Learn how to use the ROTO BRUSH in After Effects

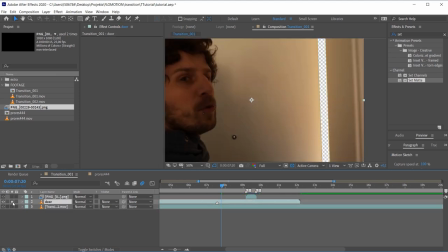(26:40)
Have a look at the door clip by itself and disable the mask and
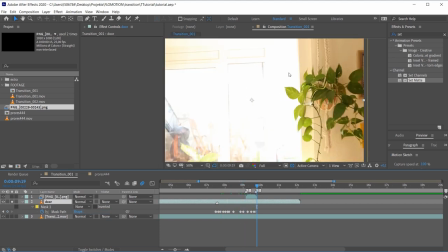(26:46)
what you can see is everything is blown out because the camera
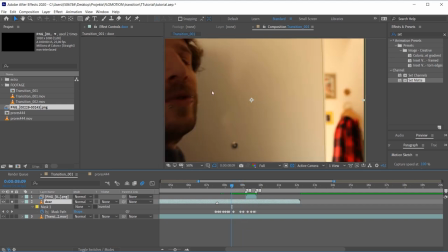(26:51)
was set up so that I am exposed right but not the background the background is overexposed
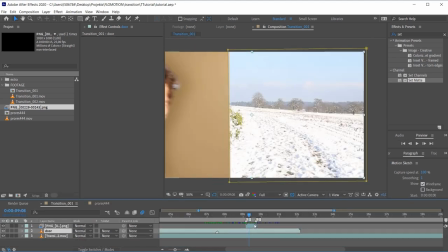(26:57)
and now let's simply go to our background and I'm going to apply an exposure effect and set a keyframe and yeah this needs to be
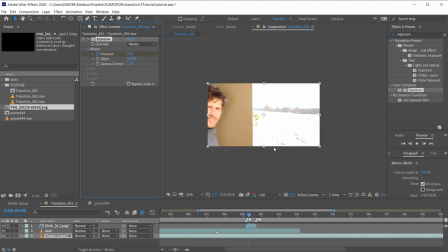(27:07)
really blown out maybe just like so and once I'm out there I
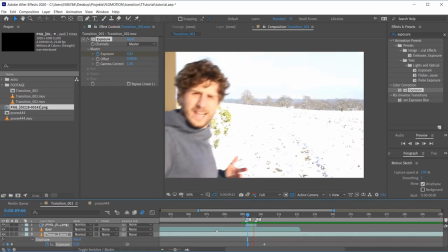(27:12)
bring this back to zero maybe just like so so
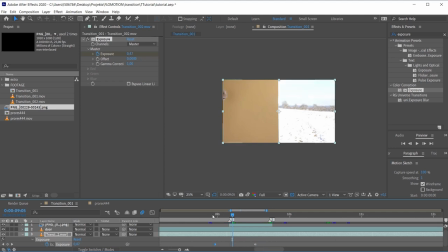(27:17)
now I'm just playing with those keyframes here so once the door is almost open I'm gonna make it look like it's an automatic exposure and therefore the door would do the opposite. So I'm simply doing the exact opposite here.
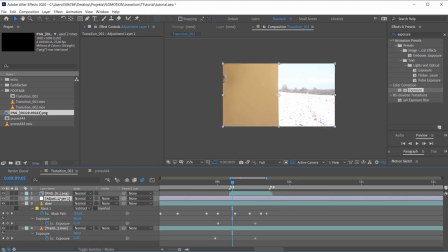(27:30)
Perfect. Next thing I'm going to add an adjustment layer by hitting ctrl shift Y and add a glow to this.
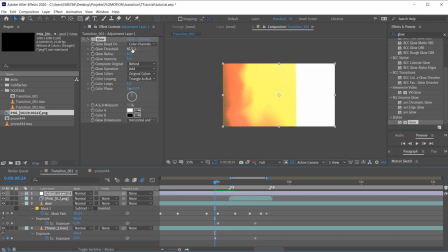(27:38)
And when the door gets opened I'm just playing with the settings here so the sky is blown out and I'm giving this a bit of a radius so it bursts over the door and then I go down with the intensity so that I still see something. So this is with and without.
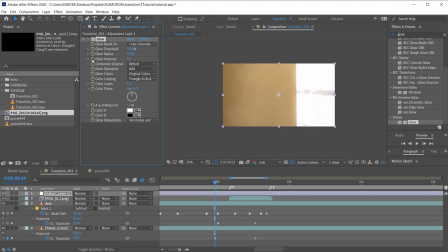(27:54)
So the light shimmers into or onto the door and then I go to the glow intensity and once it's open I bring it to zero. Perfect.
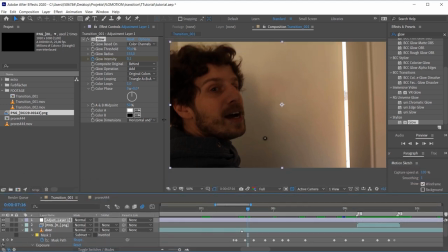(28:05)
As a last step what I also promised you is I'm going to show you how to animate the color temperature or how to work with that to integrate it better
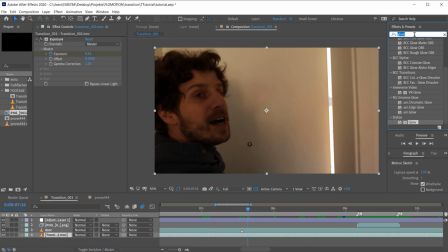(28:13)
and for that I'm going to the transition and apply the Lumetri color to it because you see at the moment it's pretty orange
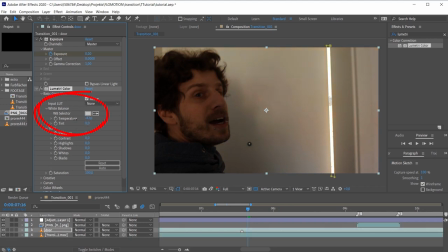(28:21)
and in the white balance selector when I go down it gets more and more bluish hey and this somehow looks like it would match perfect
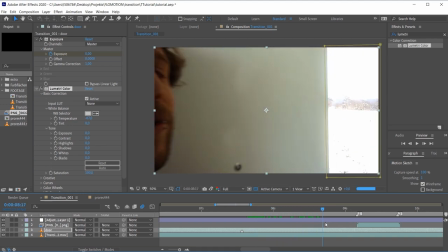(28:30)
to the background when we go outside here you see the blue outside the cold temperature matches to the door. So now let's set a keyframe over here and while we are opening the door we animate it.
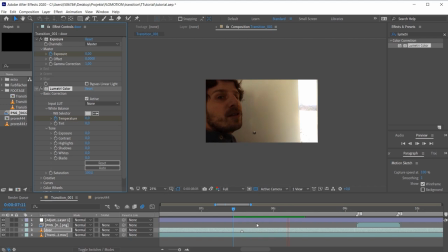(28:44)
So I'm going back to zero and you see that just makes such a difference from
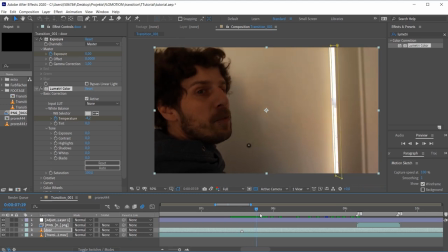(28:50)
we are inside it's warm and as the door opens let me quickly unsolo this.
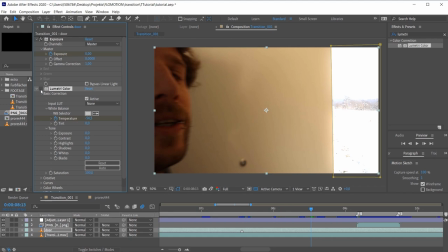(28:57)
You see this was before and this is after. So super cool.
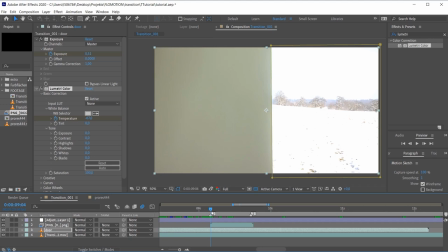(29:05)
And maybe as a really last step because I'm super close here to the door
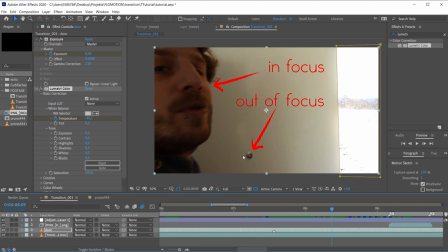(29:10)
and you see that already this bull's eye is out of focus so maybe let's bring out a camera lens blur bring it onto our winter wonderland and by default it's always at 5 bring it up a little bit
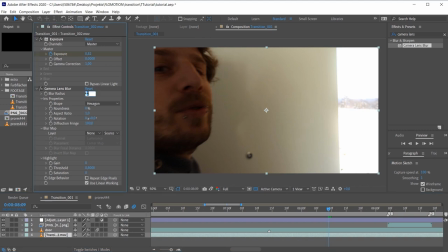(29:26)
maybe like 8 so you see that the background is
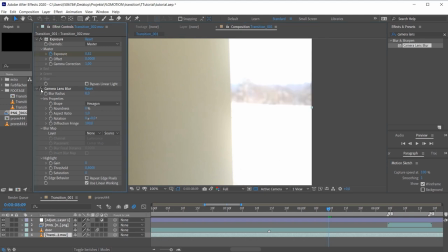(29:32)
now a little bit blurred and not in full focus because the focus as I told you
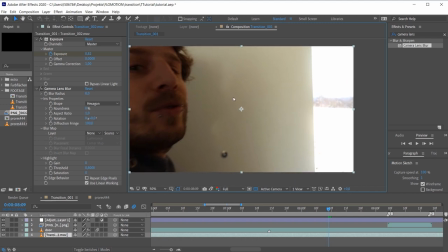(29:37)
is somewhere maybe on my nose okay but still we have to animate that
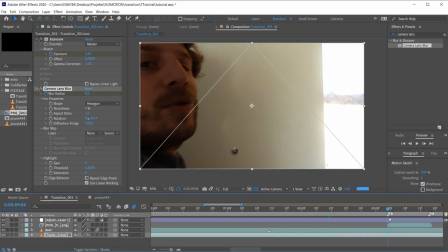(29:42)
so I'm clicking on the blur radius and as the door opens so here
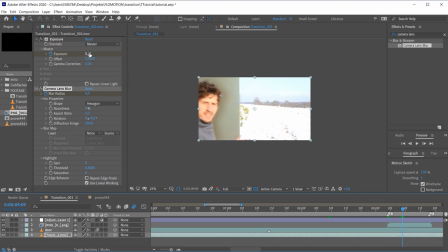(29:48)
I'm already in focus so let's also go down and still
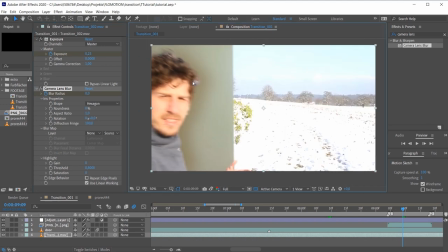(29:53)
you can take your time and roto out those parts over here because yeah, that just makes sense. It's like maybe two frames where you see some sky in my hair that will basically take
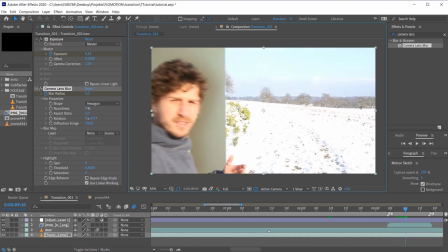(30:05)
you five minutes or I really hope that you don't have that curly hair or even better, why not wearing a hat because it's cold outside.
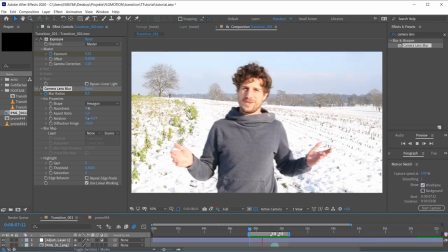(30:14)
But anyways, this is how to combine two completely different shots and walking through a door and making them look as just one shot.
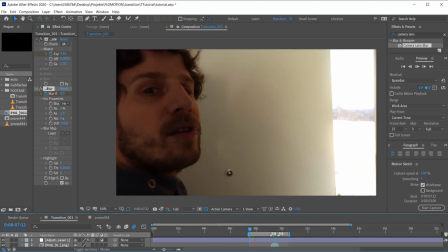(30:23)
And yes, this is already the end of this tutorial.
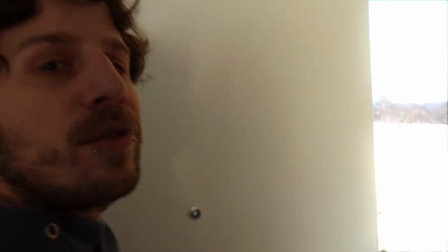(30:26)
So, I really hope you learned something about combining different shots, how to match one shot to another with exposure,
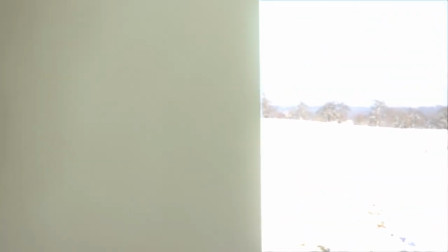(30:35)
with color, with depth of field, and also with color temperature.
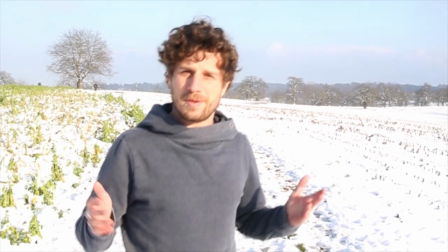(30:40)
And I really hope you learned something about using masks in a clever way.